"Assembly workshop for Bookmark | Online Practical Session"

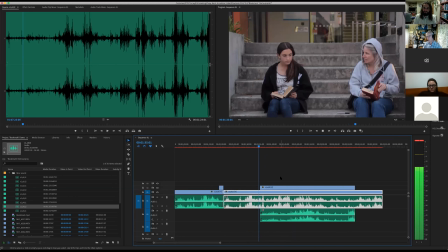1729s In the library at your age, I used to read all day. Your friends like to read too.
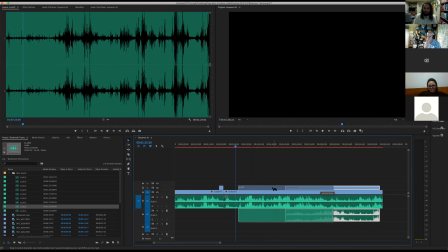1740s
Cool. See how that cuts together.
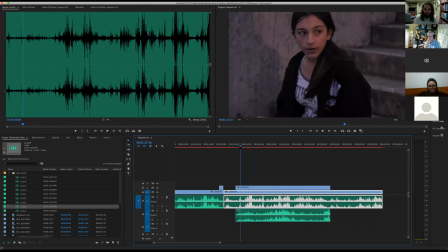1748s No.
Cool. And from here, we're going to put some cuts in. Yeah.
No.
Well, that was a lovely bit of acting, actually.
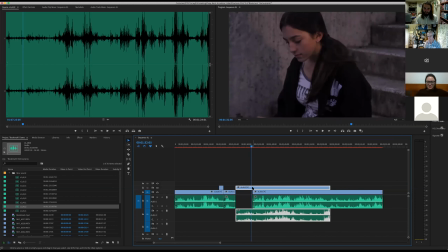1768s
So I might bring it back to a wide after this.
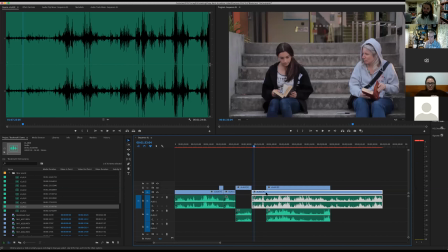1774s Every at your age.
I can tell that's a wee bit out of sync because the pacing's different.
I used to hide away in the library at your age. I used to read all day.
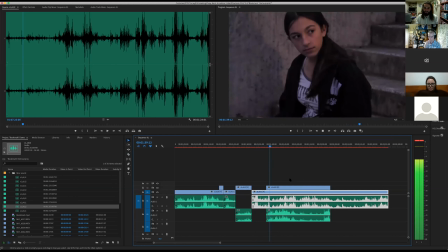1787s School was rough. But I could be anyone I wanted. I could be anyone. Day. School was rough. School.
All right. Let's cut this in here.
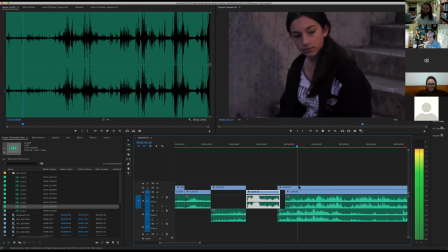1809s School was rough. But I could be anyone I wanted. I could be anyone.
All right, who's saying what?
But I could be anyone I wanted in the story.
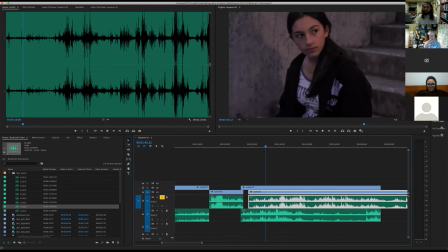1822s
I think, just on a side note, one of the cool things about this reaction shot is we can choose which audio clip we want to take. So if we like how Hazel was delivering it in this shot,
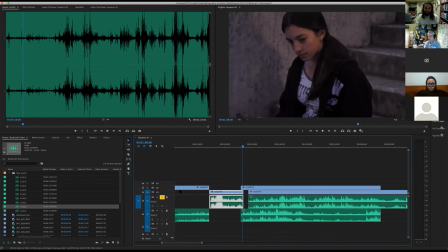1835s
But I could be anyone I wanted in the story. versus how she's delivering it in this shot, School was rough.
I could be anyone in the story.
then we can choose which audio because it doesn't matter because we're not showing her.
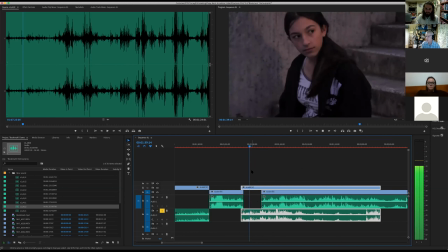1853s So School was rough. I could be anyone in the story.
then it feels kind of natural to cut back there again, to me.
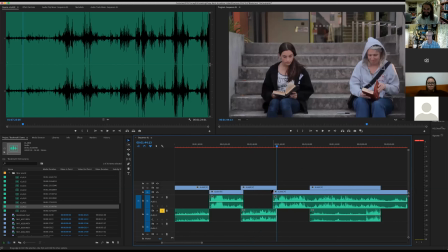1870s
What do you guys think? No, I agree. Yep. Because we sort of, and if we had that, if that other shot of Hazel was in good condition, we'd probably just cut from one to the other. Mm. Yeah, I know.
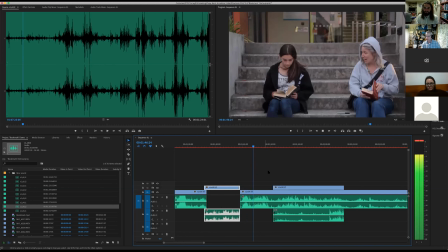1891s Scout, by the way.
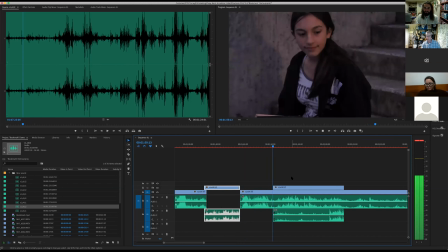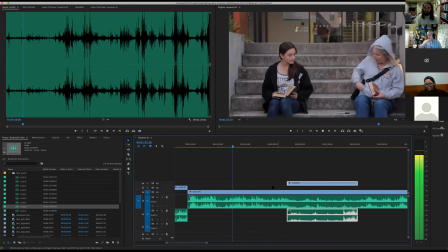1898s
So I think maybe we can let this kind of play out in wide because we want to show her scratching away there.
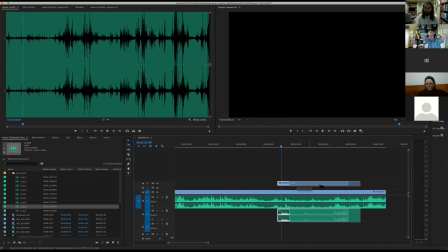1916s Thank you. Okay. Can I help you?
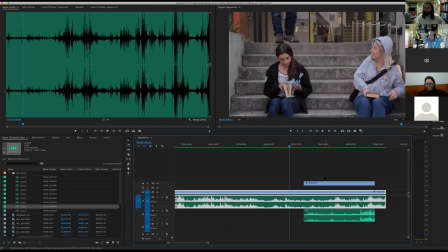1920s
All right, here's where things get real tricky because we've got to take here where we've got to put an insert of the bookmark in. This one, not that one.
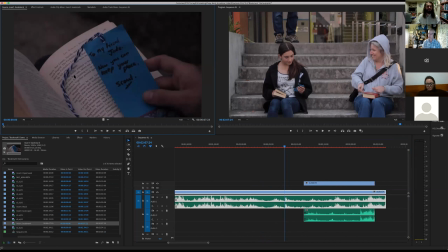1936s
Insert bookmark, because we're showing this information that this is what she's written on the bookmark. So we need to figure out a way of getting this in here, and you're very quickly going to see the
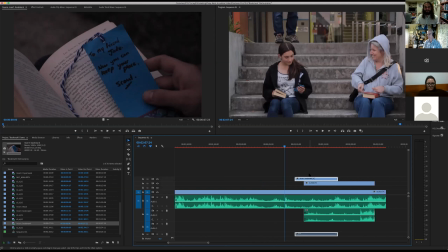1956s
how important the role of script supervisor is, because the inconsistencies in these take are making it really difficult to edit together, and I'll show you. So she's handing over the bookmark and John's entered frame. Yes.